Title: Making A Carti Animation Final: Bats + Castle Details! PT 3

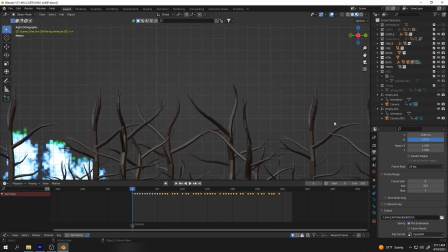8:00 And then I tried with this bat right here with it moving initially to
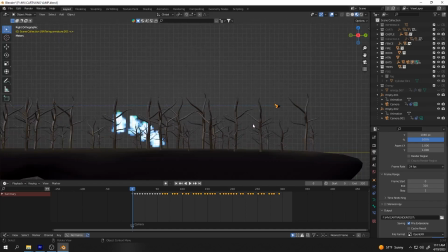8:09 animate the wings, and it was just, it just wasn't right because
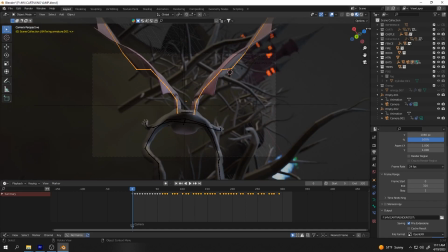8:15 the bat isn't perfectly on our axis, like our global axis, whatever this is called. So getting everything to rotate properly how I wanted it was not easy with that bat.
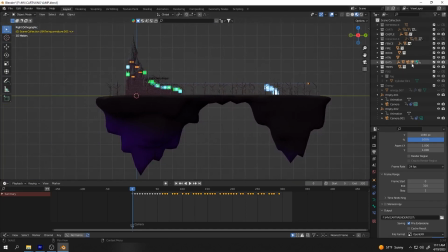8:28 So what I did was, let me just move this mountain. Let me see if it's still here.
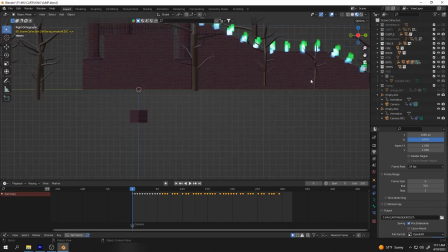8:33 I duplicated that bat, removed all the keyframes just so it was in place. And that was what you guys saw me animating, is I animated the bat while it was in place. Then I took those keyframes from like the flapping wings and then
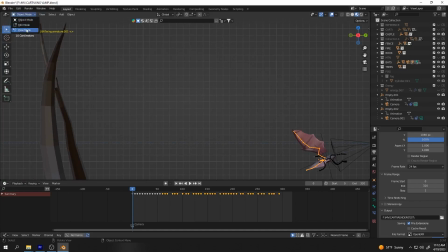8:50 selected our wings in pose mode, and then just copy and pasted. I think it was like a sequence of like 4 or 5, and then it resets and then resets. And then a note here, I had our bat flapping
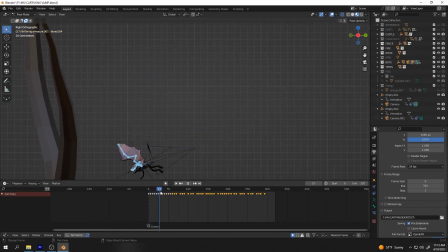9:09 quicker through here, like through the trees, and then I just broke it up a little bit just to give it some variation in the flapping,
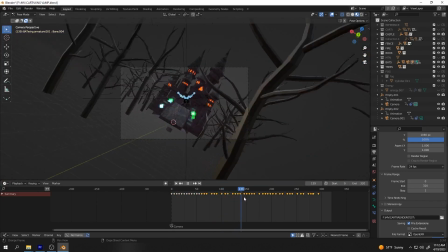9:19 just a little bit, nothing too crazy, but I didn't want it to be the same like constant flap speed for the entire thing. So now as for the camera setup, this took me a little bit to figure out here because my initial plan
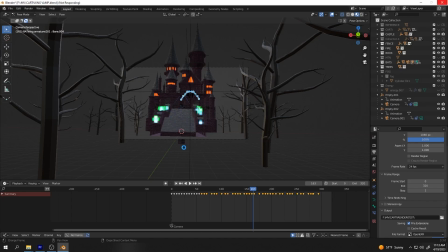9:38 was to have the bat fly up to the gates, the camera continue to the book like it does in the animation I've been showing, but the bat like fly up and away. So like right about
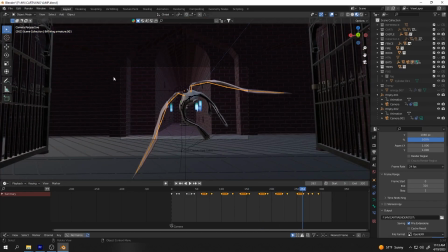9:54 here, or maybe after the gate, bat, boom, flies up and away, and the camera would keep going.
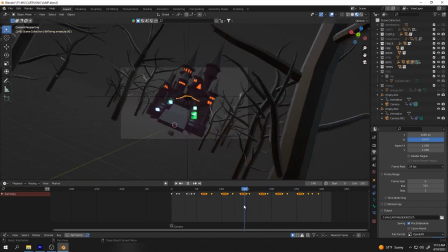10:01 Now, I couldn't quite figure that out. I think part of the problem was definitely that I have the camera parented to this empty, which that's not a problem, but the empty is parented to the bat.
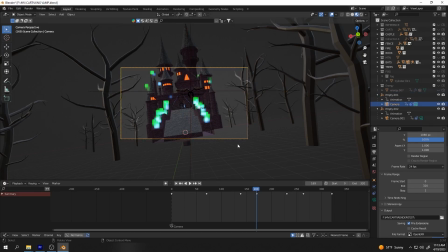10:15 So when I set up my constraints for the camera, I have two camera constraints set up, or I did at one point. Let me see if I still have them both set up. But basically, there's a camera and an empty on this bat, and I believe this is empty 1.
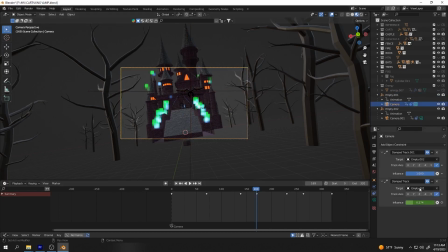10:33 Yeah, empty 1. So empty 1, this is the camera's focus on empty 1. So it's at this number right now. If I move this, it's gonna focus all the way on the bat at 1, and if I remove this, it's gonna go all the way up to the one above it, which would be the book.
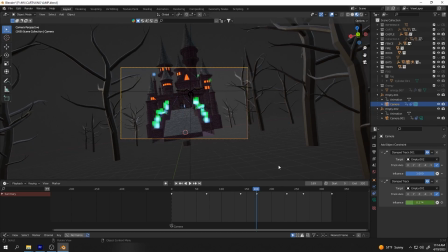10:54 So basically what I did, initially I had like a 2 camera setup. This is why this marker is down here, because I had another one that as the bat flew, it switched like right around here to that second camera.
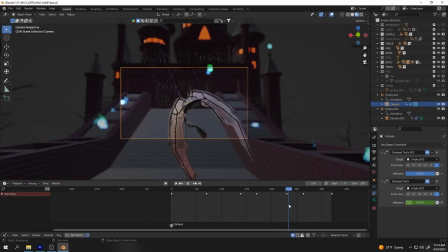11:07 However, I couldn't get like a clean transition because that was the first time I had introduced a second camera into a Blender project like this before.
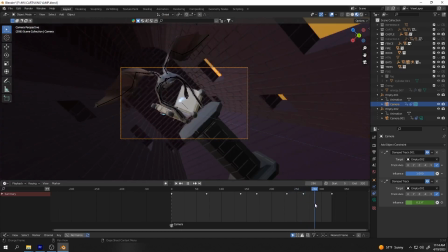11:17 So I couldn't quite get it smooth enough, so I decided, you know what, screw it.
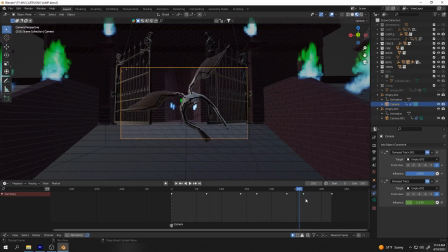11:21 The premise is that this bat is changing into Carti anyway, so why doesn't it fly into the Book of Spells?
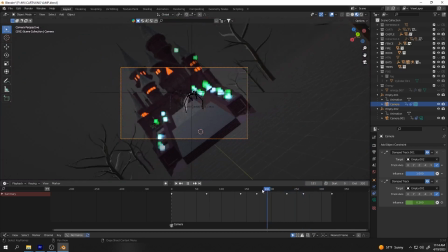11:27 And that's going to be like our transition point. So I went all the way back to the beginning, and I set the not the focal point, like the, I don't even know what it's called, like the point of interest, I guess, our main target as the book. So it's going to be 100% focused on the book the entire time. That's our main focus.
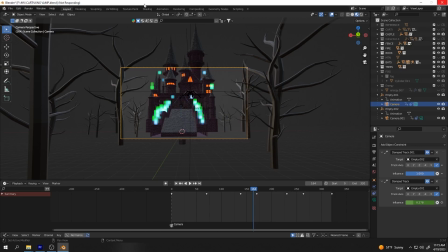11:46 So if I move this down, my computer just froze, sorry, but if I move that down, then it's gonna go fully focused on the bat.